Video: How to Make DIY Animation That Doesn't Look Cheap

This is a mixture of After Effects animation and handmade stuff.
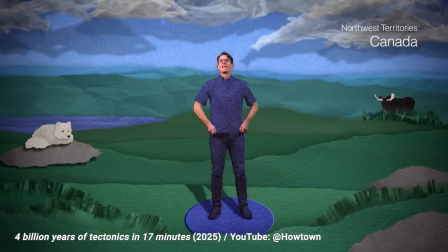0:05 I'm going to drop you off in Canada near some of the oldest rocks ever found.
So these clouds are tissue paper.
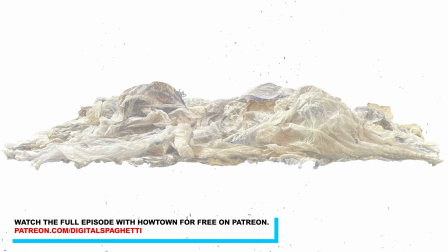0:11 They're tissue paper that's just balled up and then spread out into sort of a cloud shape. So they have this textural feel.
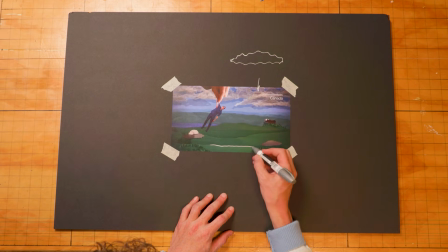0:18 And then these pieces of the earth are pieces of construction paper that were ripped up and scanned.
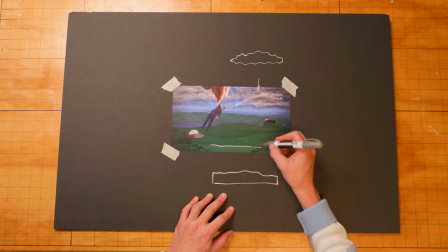0:24 So I had a bunch of these elements like the clouds, the ground, rocks, and I placed them again in a 3D environment.
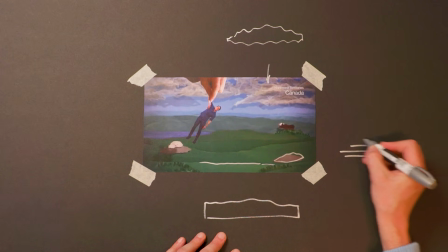0:32 So seen from above, it might look like this. You've got a bunch of layers that are pieces of the terrain,
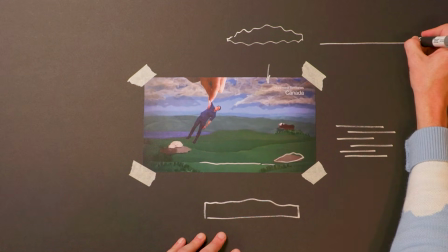0:41 and then way in the background so that it moves not at all, like a sky is pretty stationary.
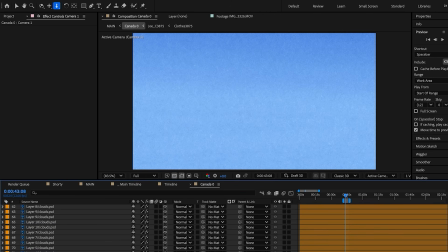0:48 Here's the sky, which is just one big piece of construction paper. And then the clouds are hanging out in front.
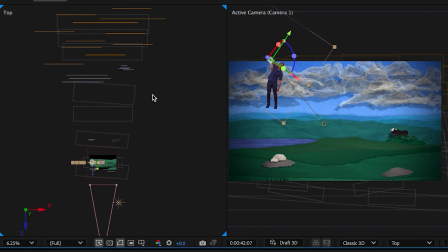0:53 And then you've got a digital camera up here that is viewing this entire scene.
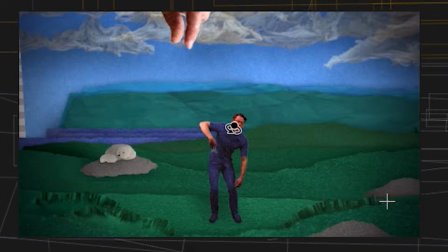0:58 So when the camera moves side to side, you have this cool parallax visual where things that are closer are moving more relative to the camera. It looks three-dimensional. It really adds some depth to the scene.
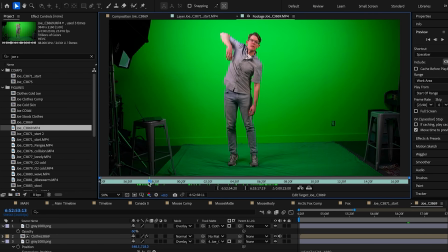1:09 2 of the layers that were included were green-screened versions of Joe and my hand here. So those were also layers placed somewhere in the middle of the landscape. And I cut out the background with this tool called
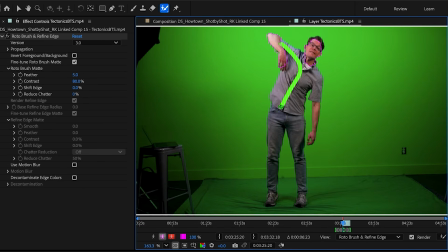1:25 RotoBrush, which is a rotoscoping tool that's just within After Effects. You paint over the parts you want to keep, and then the rest is erased,
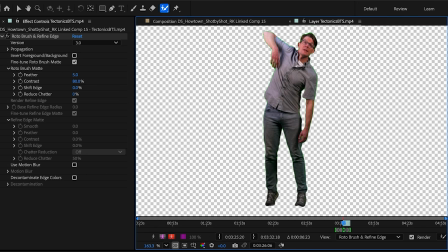1:35 and then it extrapolates from that one frame that you've painted over forward through the whole sequence. It's not perfect. You have to go in and make little adjustments and say, oh, at this point you lost his hand, and you have to paint over that to tell the program what pieces you want to keep.
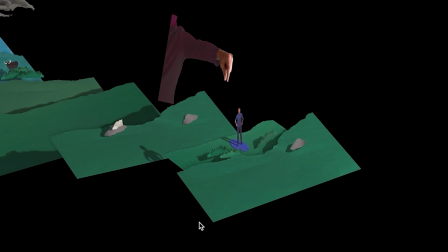1:49 And then I could animate him to look like he's dangling. So I put him at this weird angle. I have him sort of swaying back and forth. And then when I release him, he did a little acting where he crouched down as if he had just hit the ground and stood back up. So it's really a collaboration between the amazing acting skills of Joe and the animation process. Then the last 2 elements that I added were a couple of Canadian animals. Because this was Canada, I wanted something that said, here we are in Canada.
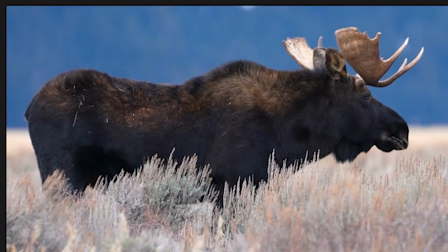2:16 So these are actually stock video that I took and cut out with the RotoBrush.
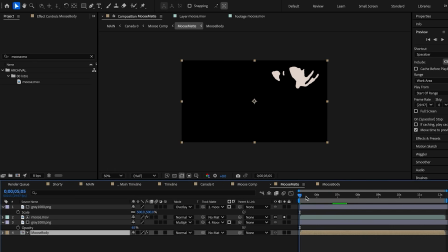2:23 And then the antlers individually for this moose. I cut out the tail and the face of this little Arctic fox and applied those outlines to, again, another piece of construction paper.
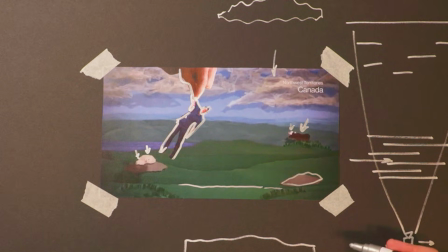2:35 So it's all construction paper. Some of it's real. It has these little ripples and bends of physical paper, and some of it is digital with a texture applied. And that's, again, trying to unify all of these different visuals under one aesthetic that feels a little bit more handmade.
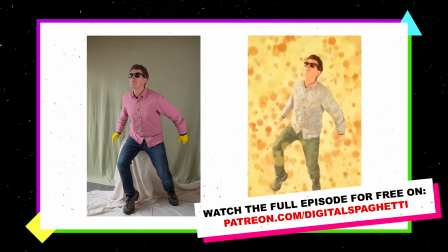2:53 Halfway through this shot, I sort of gently step off the stool and appear to Superman up into the air.
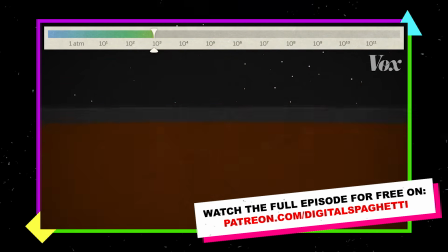2:58 It's a constant zooming in that brings us back to the lab that was the focus of this episode. That was just a bunch of parenting, where you're asking one layer to take on the action of another layer.
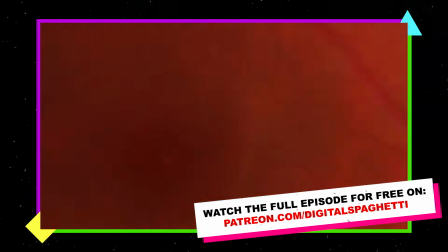3:09 I wanted to transition from real footage into this animated world that would carry us through the rest of the episode.